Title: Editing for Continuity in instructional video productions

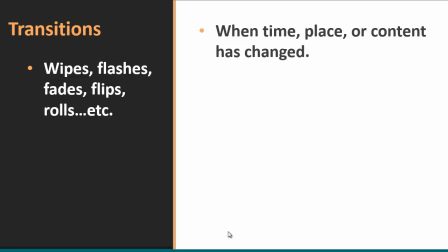We use transitions in instructional video and in most Hollywood productions when there's been some significant type of change. Typically, there's been a change in time, in place, or in content, and I'll show you some examples of each.
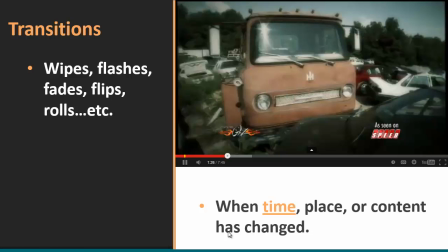Here's one for time. Take a look at this.
Hey, welcome to Gears.
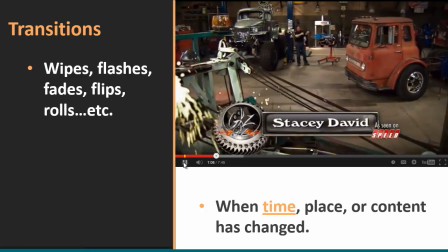You know, a while back we rescued an old '69 International cab-over truck from the junkyard and immediately began to
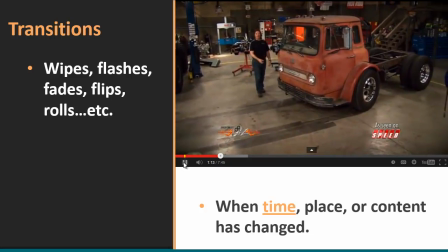bring it back to life by sticking in a hot Duramax diesel engine from PPE and a custom air suspension from Kelderman Air Ride.
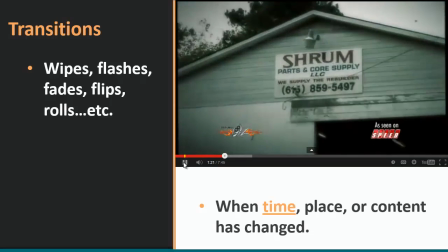Roll that footage, Matt.
Okay, there's one. Yeah, there you go.
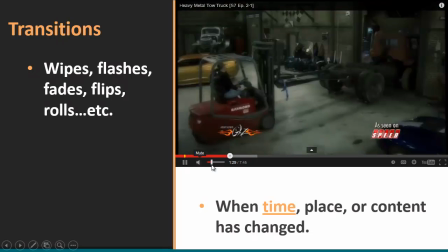Okay, I'm going to turn the volume down here. You can see we have a lot of transitional effects here. There's one.
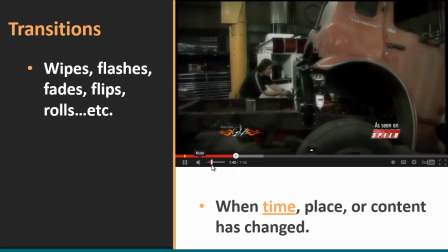Had a nice cross dissolve there. That was a straight cut there. That was a pan left, real quick pan left created.
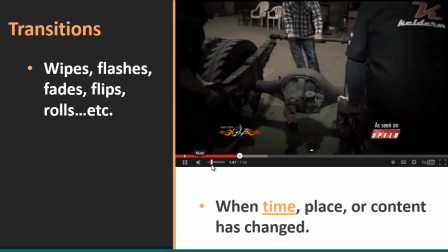There, of course, we had another transitional effect. Very, very up-tempo transitioning here.
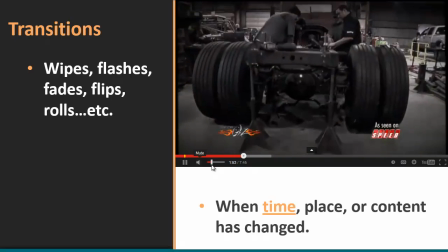And that certainly is reinforced by the audio soundtrack that we have here, this heavy metal guitar track.
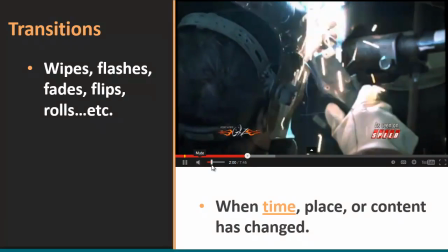Lots of flash, very, very fast, up-tempo type of transitioning cadence here, and that's all deliberate.
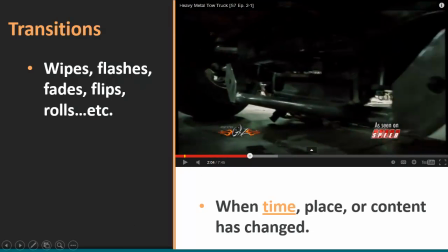Let me go ahead and turn that off. So obviously this is a process that's being played back. They're doing this installation, and in the process of doing that, they're skipping ahead in time often. it would be agony to sit here and watch the whole thing in real time.
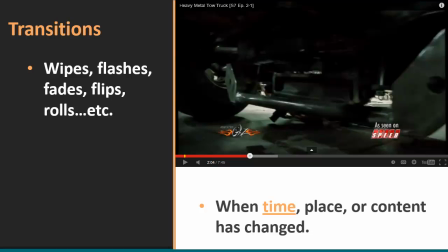So they use these transitions to signify to the viewer that they're skipping ahead in time. And that's a perfect demonstration of when a transition is very appropriate because time has changed.
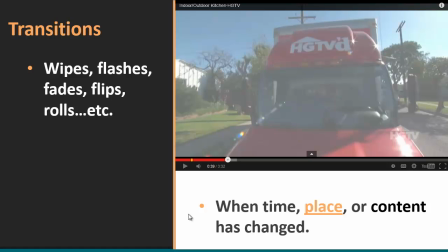Let's look at something else. Okay, in this example here from Home Garden Television, I want you to notice how the cuts are only on the dialogue shots. The shots where there are changes in place are actually transitions. So you'll see what I mean here. Take a look at this.
Really good at surprising people and taking it over the top.
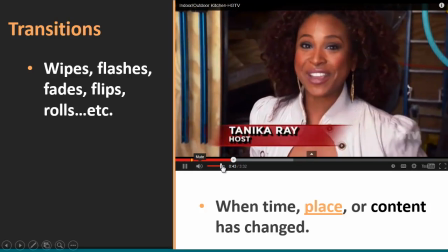But Jamie Dury is practically HGTVing all of us on the crew as well. Listen to this list.
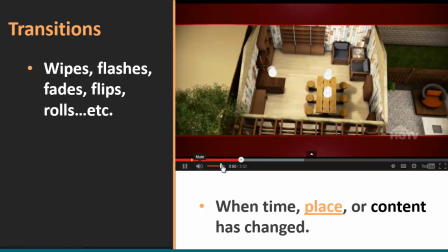We knew that we were going to do the garage because that's what Sam and Seth wanted. But I figured there was going to be a pergola and maybe a patio area.
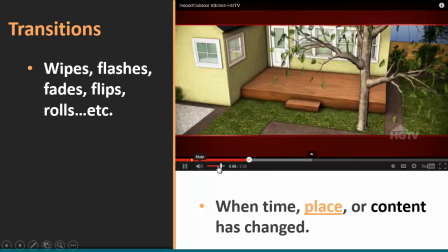But Jamie's taking it even further. He's doing a whole deck.
Notice there's a lot of animation in this.
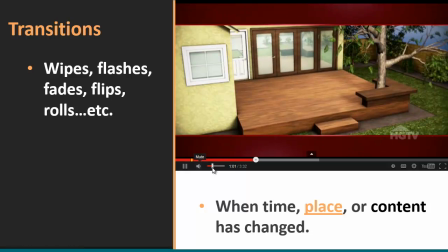Animation is actually a change in content type, and that's why we have a transition assigned to every one of those.
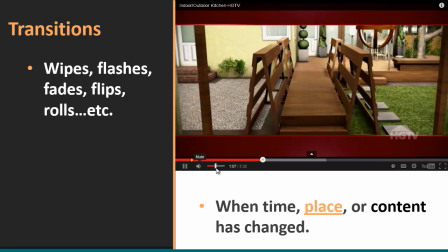But watch what happens coming up here.
Vegetable boardwalk that goes right through the backyard,
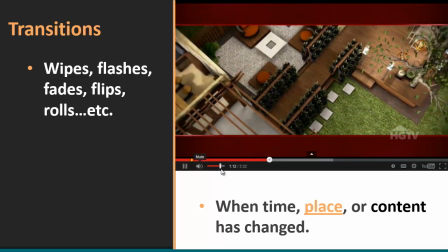which is basically like a vertical garden, as well as what he says here, plants, plants, and more plants.
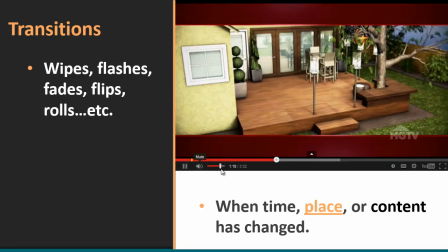You can never have too many plants in a Jamie Dury design. I think they were just expecting us to do their garage.
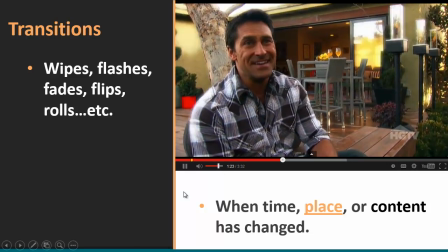You know, but this is HGTV.
Okay, notice, do you see that flash?
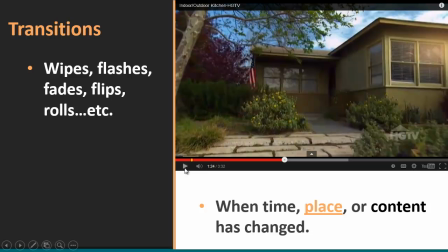That's a transition here to a shot of the house. Now watch, we're going to come back to the characters at any given time, whether it's the host or the interview subjects. It's just going to be a straight cut. But yet every time we go to the house, it's a flash.
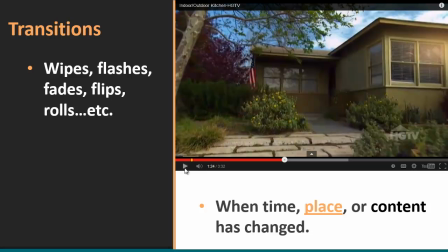And that's a very, very subtle way to use transitions to indicate a change in place, yet still maintaining some continuity with these cut edits going back to the dialogue between these different subjects.
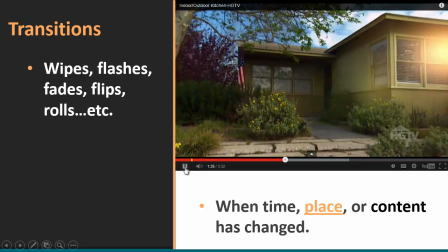Okay, you ready to go through the back side of the house? We're ready.
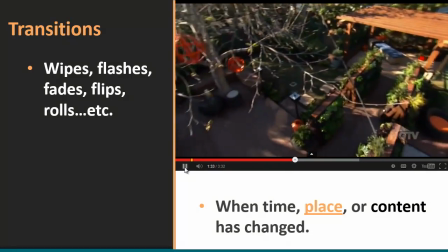Okay, there's a flash, transition. Now we cut right back.
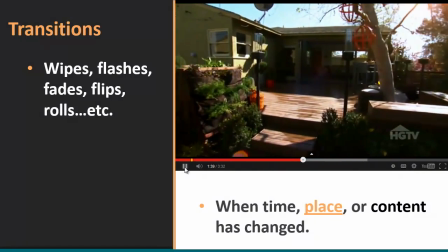Transition. Transition.
Oh my God.
Cut right back.
Look at this.
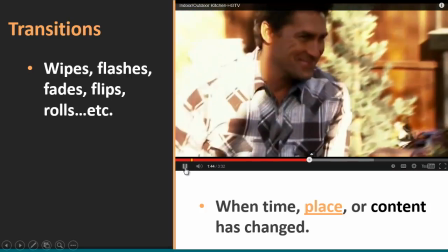Cut right back.
This is unbelievable.
Anyway, you get the point.
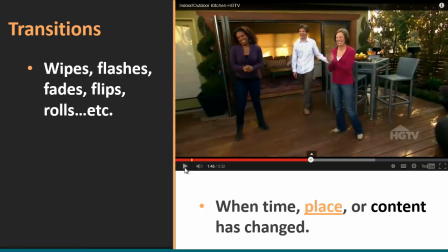So transitions then can be used when there's been a change in time, or in this case, a change in place.
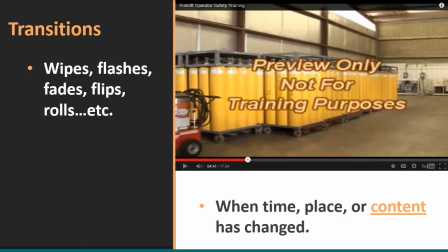You can also use a transition whenever there's been a change in content, like we saw in the previous shot where we had a change between animated footage and then real-time talking head footage. With this host, there was always a transition applied to the animation.